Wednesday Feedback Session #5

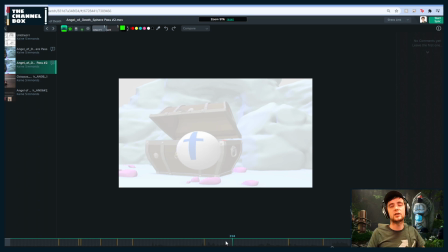(22:21)
And then while he's walking slowly, if he's to shoot out and grab that fish, that's also going to spice up your timing and your energy because you'll have, he's an octopus. And that's something else I was going to say is try to use the fact that he's an octopus and he has 8 legs.
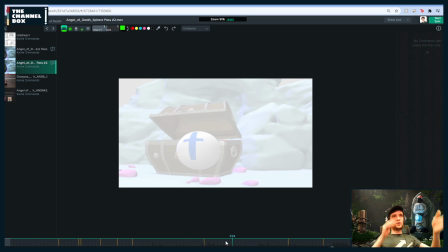(22:37)
Because right now it's almost as if he has 6 legs for walking and 2 arms for, using them like humans. But if you're going to use an octopus, try to find ways that you can use all 8 legs for different things. Not all at the same time, obviously,
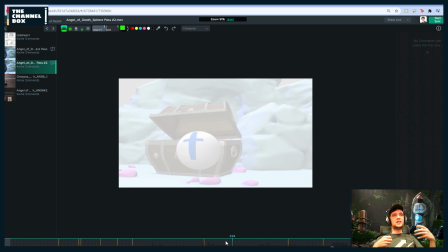(22:54)
but if he's acting more like an octopus and he's using all 8 legs, maybe he uses these 2 for gesturing. But then this one goes and starts walking, and then these 2 start gesturing, right?
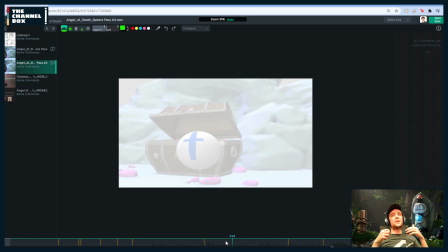(23:06)
Just finding ways to utilize all the arms, but not making it confusing would be an overall note I would suggest. But so like maybe he's gesturing with these 2 arms,
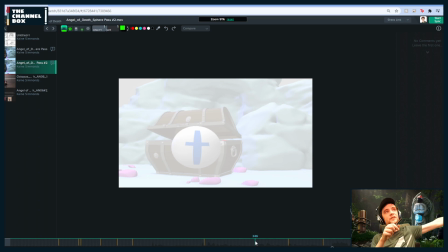(23:20)
and then a third one from back there is the one that shoots out and grabs the fish, right?
Clinic. Only with me, you don't have to go to Switzerland.
You don't have to go to Switzerland.
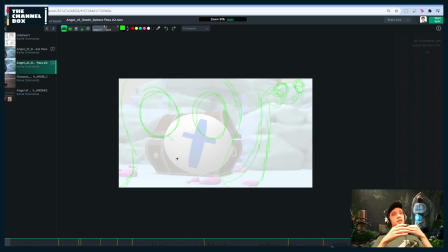(23:35)
And here, what I was going to suggest is really try to play with your depth of field screen Z space, and really have him come towards camera. Maybe he's got this
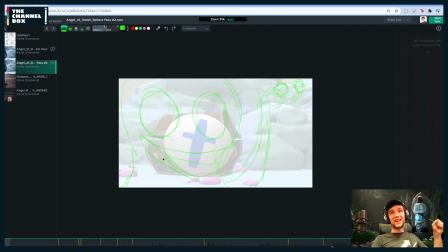(23:49)
super creepy grin. Don't have to come to Switzerland, whatever, and like squeezing the fish, whatever. And then the same with this angle. I'm going to pop up Maya real quick again.
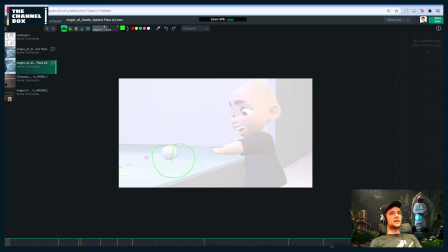(24:07)
I think you can really play with the difference of sizes in these 2 characters. If
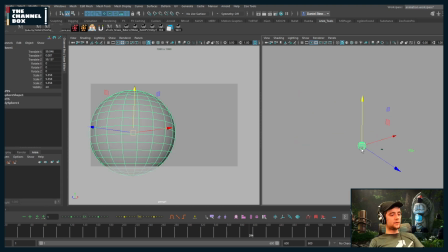(24:16)
we have 2 spheres, this one is the kid, this one is the squid.
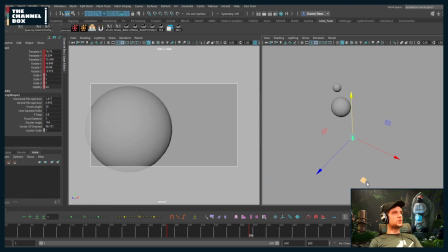(24:35)
I think going more of an over-the-shoulder shot for the kid is going to make the squid feel a lot smaller. Probably not this much of an over-the-shoulder shot.
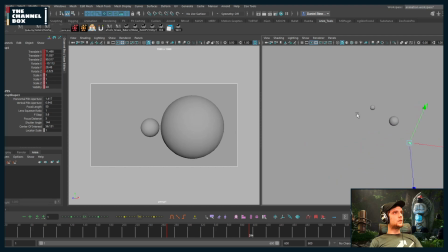But something along these lines I think would be really cool is if like
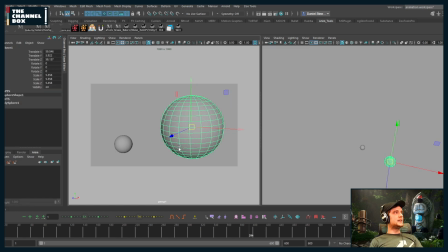(25:09)
this is the kid's head and he's got his arm like poking on the glass, and then over here you've got this tiny little squid and he's like threatening. I think this plays a lot more with the screen depth and like big and small, close and far,
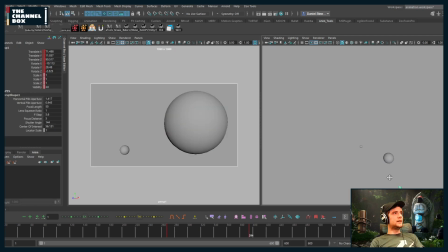(25:25)
as opposed to like just your pure like side. I mean, like this works if you really push it graphically and you have like you know, oops, small guy, big, and he's like tapping here.
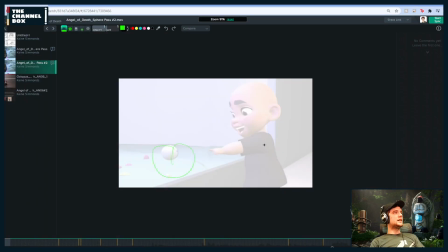(25:42)
But I think for me personally, I think it would be more fun is if you have it more over the shoulder of like, you've got the kid here. I should be drawing with my tablet. You've got the kid here, you know, he's poking at the glass.
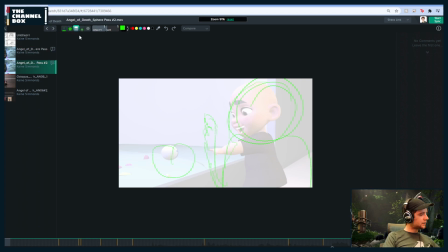(26:04)
And then you've got, eraser, get rid of this thing, I don't know what this is. You've got this tiny little like octopus.
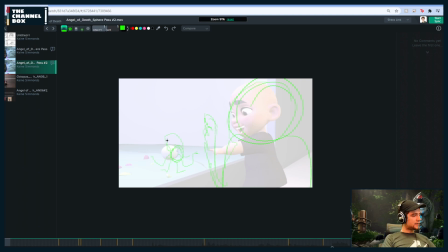(26:19)
Like being angry. I think that could be super fun. So just take that with a grain of salt. If you like it, apply it, but just a suggestion.